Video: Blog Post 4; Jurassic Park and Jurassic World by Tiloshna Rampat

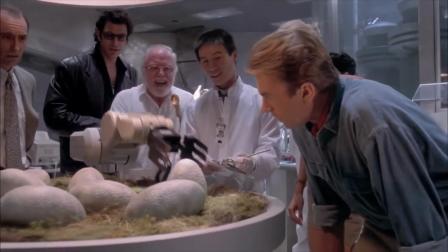0:00 Jurassic Park was made in 1993 where it shows how the birth of dinosaurs are discovered.
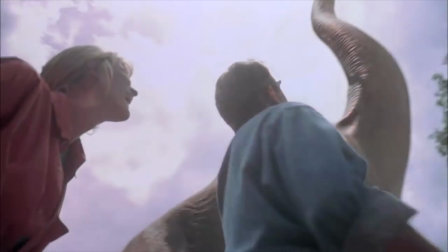0:06 In fact, it actually makes the audience believe that dinosaurs really exist.
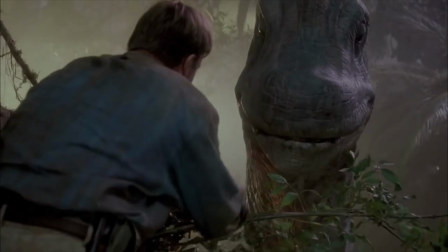0:11 The reaction of the actress demonstrates a deep emotion in the sick dinosaur in the park.
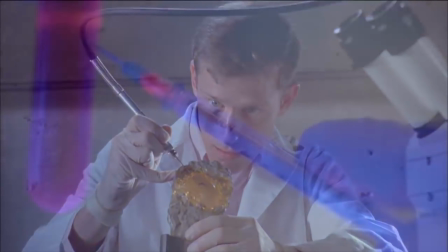0:17 Thus, both movies have the same cinematography where different shots are being taken
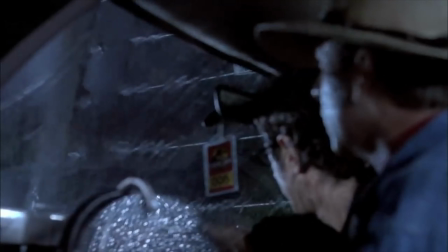0:22 from a distance or closer to the scene. identically both movies have the same
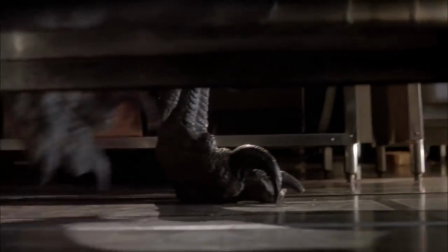0:28 materials presented it has become popular because of its surface and foundation
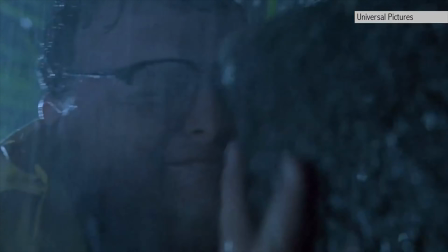0:34 built the movie has been made upon fear because the dinosaur was trying to attack the
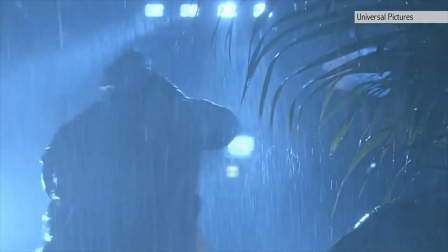0:40 kids as shown the sounds are definitely triggering to get extremely terrified by it the
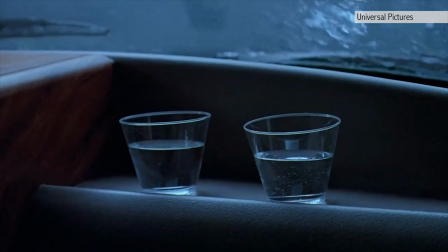0:47 monster uncaged from his home because of the security locked that has been activated Surely,
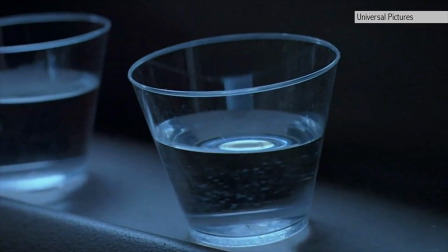0:54 in both movies it is robotic dinosaur machine and actors need
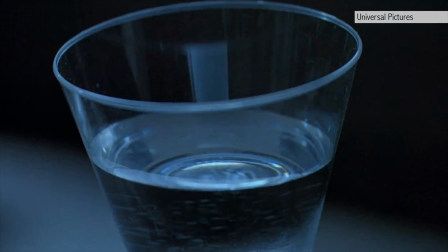0:59 to act accordingly to the screen to show that it is real.
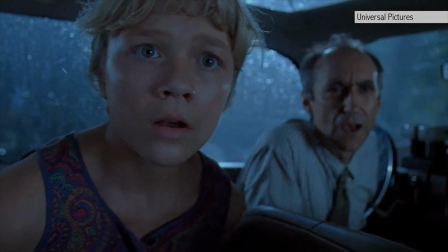1:04 The camera rushes in when there is an important scene coming in to focus on the fear and reactions of the actors.
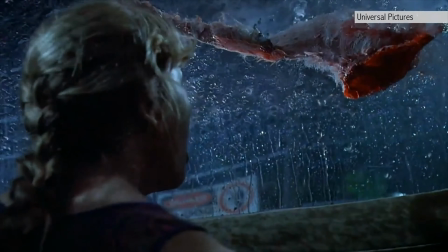1:11 Another point to be noted, the shooting of Jurassic Park was at night.
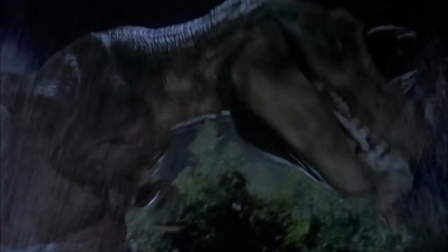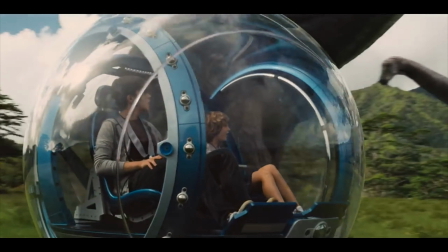1:24 On the other hand, in Jurassic World, actors needed to act so that the dinosaur can fit the screen.
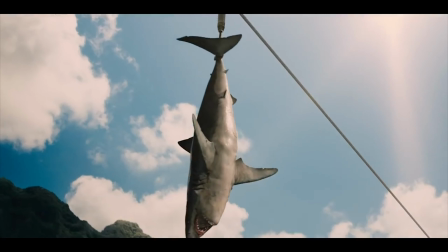1:31 As mentioned above, in this movie also, all shots are taken either from a distance or closer.
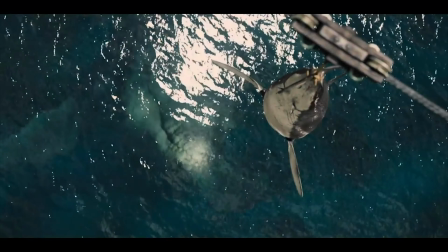1:37 In the new era of technological devices,
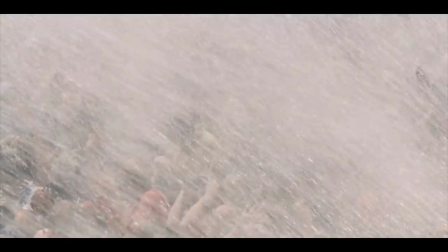1:40 there are plenty of applications to edit videos where assembly can be done within the time frame of the movie.
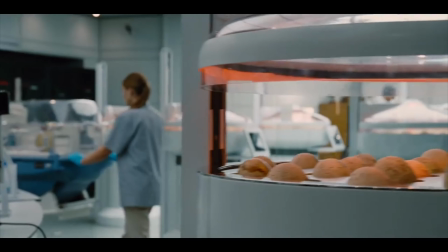1:47 Both have indeed a different strategy of making the movie but in both movies the stories were on dinosaur only.
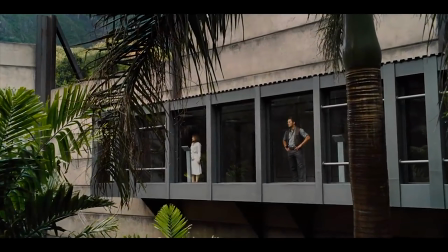1:55 In Jurassic World it clearly shows how the dinosaur destroys everywhere.
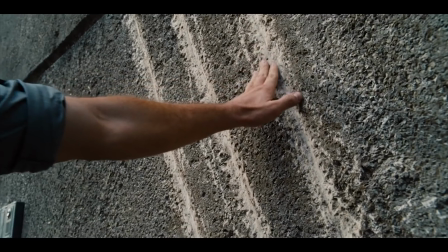2:00 They have therefore created a new terrifying dinosaur that has been designed with bigger teeth,
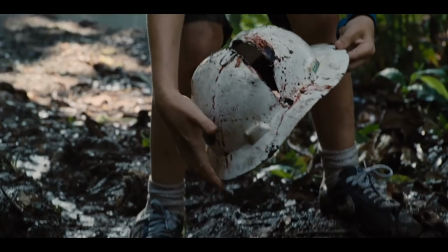2:07 longer arms and a destroyable attitude. They have created the animal in such a way where audience themselves will be scared of it.
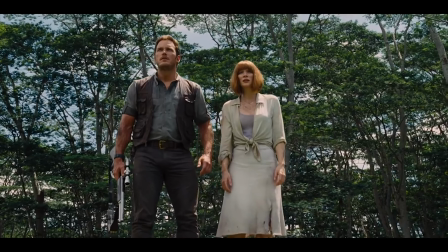2:16 Every scene in this video is made differently and in Jurassic World it is made with new strategies having fake blood everywhere.